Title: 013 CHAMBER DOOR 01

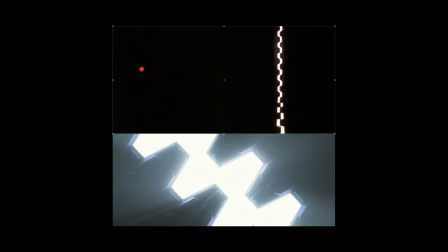0s
all right here we are here we are yes yes in the door shot this is a bad screenshot i just realized um from the film but it does its job and it kind of does what i think we were hoping it would do right um before we started recording we were trying to
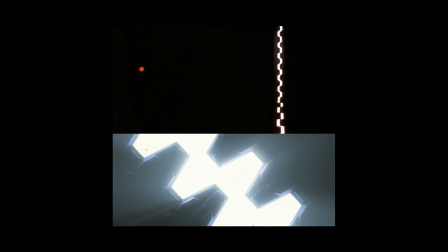15s
figure out okay how did we introduce this shot and i think this shot came along kind of later on in the edit where we i think it was more or less just trying to find another way of um cutting from darkness to light i think that was that was the goal you know
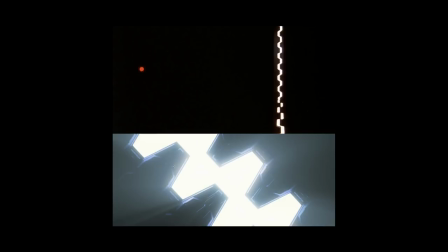31s
it's constantly like this you're trying to find those contrast moments right and um what better way to do it than to open up the chamber it also works for the timeline as well i think in the edit yeah um which i think is kind of cool too i think that's one thing or
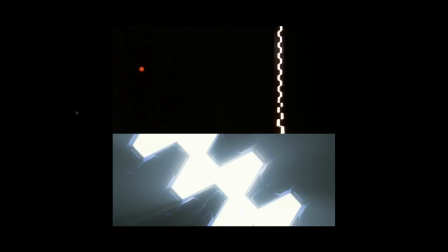48s
sorry go ahead and get come get it more connected by i think to the shot yeah exactly so the door kind of came about as an idea we were thinking be kind of cool to to to cut together and so um and it kind of came about naturally and we did a couple
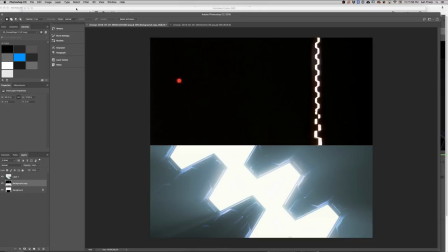65s
of things that were kind of changed um the overall the
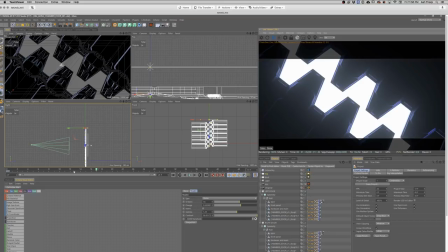70s
overall idea i think from the the source material where we would um we animated the camera which I think is is kind of cool um because I think standard the camera is just
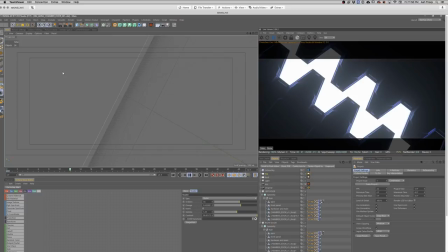80s
locked in but um I think having the camera rotate
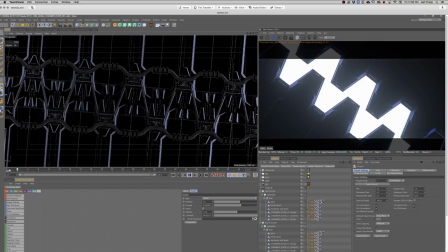86s
like this is kind of cool while it's opening up which is which is kind of which is kind of a fun idea so yeah
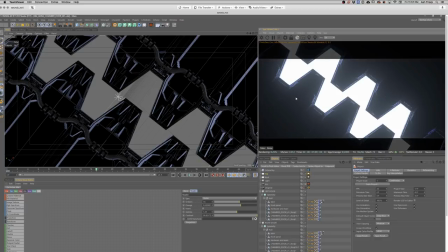92s
so I think this is more or less we took a creative liberty and we kind of went through it and and played with it and I was just saying how much I love this shot because it's so cheap to render it's like a couple minutes you know which is just the best these are the best renders ever
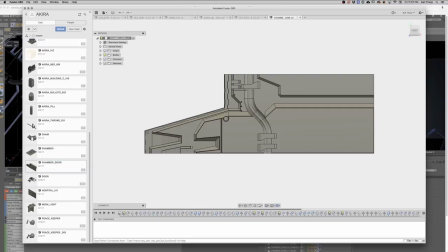108s
yeah oh man and here's a look at the the fusion file
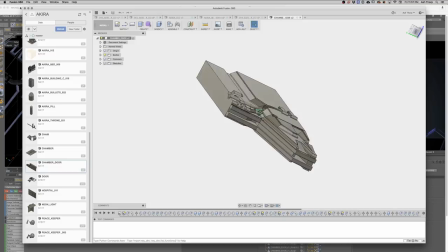114s
so I basically um modeled part of the door and I don't remember
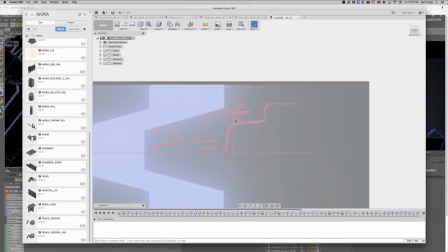119s
where I got the source material I don't know if I have a canvas here oh yeah so this is like this is um this is a screenshot
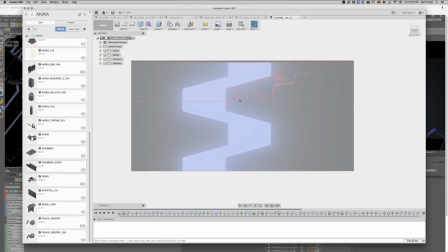127s
and so I think I saw a screenshot from the movie so this is one of them that's the screenshot I was looking for to represent I
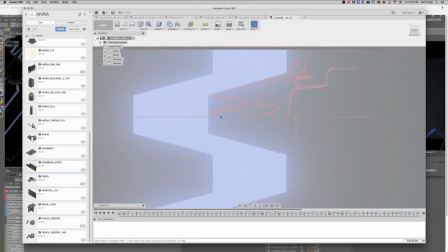136s
didn't find it that's okay then I drew over it really quickly with like I think some notes that I saw from the manga from Otomo's incredible art and then putting that together there's some of the sketches and then extrusions and
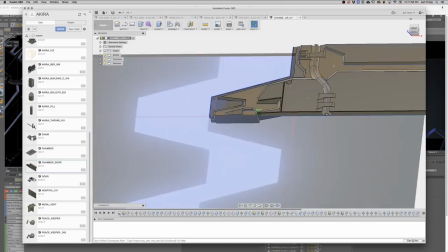150s
then um it's fun I think this is like you know incredibly simple
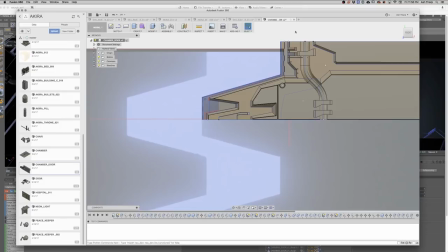155s
but at the same time it's it's quite fun to make and um i exported this via moments of inspiration and then
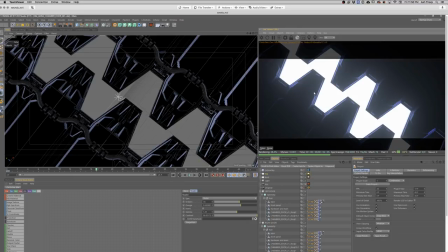163s
turned it into a polygonal model and then this is where we have this and we had a lot of fun i think with this one because we did a lot of cool
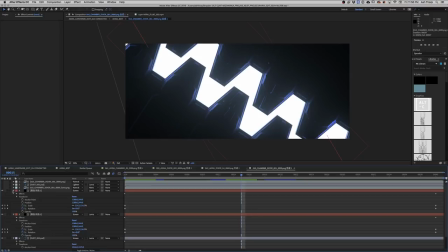171s
stuff in post if you remember um yeah adding in the rays and stuff which i think really complimented us a lot and another big thank you to our friend Raul Marks for um giving us some some some really useful tips on how to kind of bring a lot of life to these shots
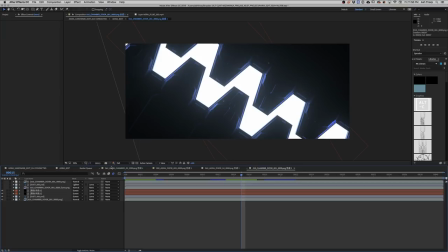188s
which is great um I forget what it was it was like it was it was it shine we ended up using shine in the long run yeah I think yeah
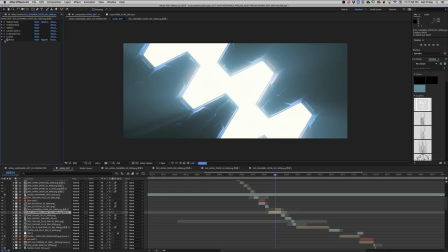196s
yeah which shine is incredible I think shine really works great um here's the effect right here without shine it's it it it doesn't have it doesn't have that shiny quality to it But no, Shine is basically,
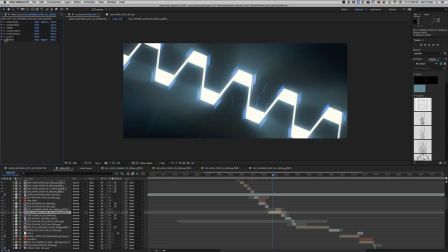209s
it falsifies volumetrics and it creates a fake version of volumetrics, which is really cool. So if you see it before and after, you can kind of see the effect that it has, which is quite, quite awesome.
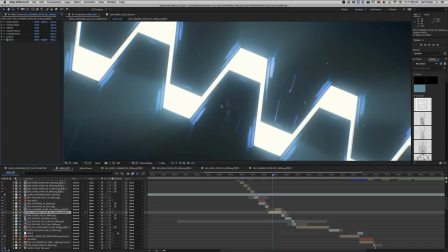225s
You know, one of my worries in this shot that we weren't going to see all those little details that I ended up modeling, you know, I was like, oh man, it's all going to be gone. But it actually showed up pretty decently. So that's cool. Yes.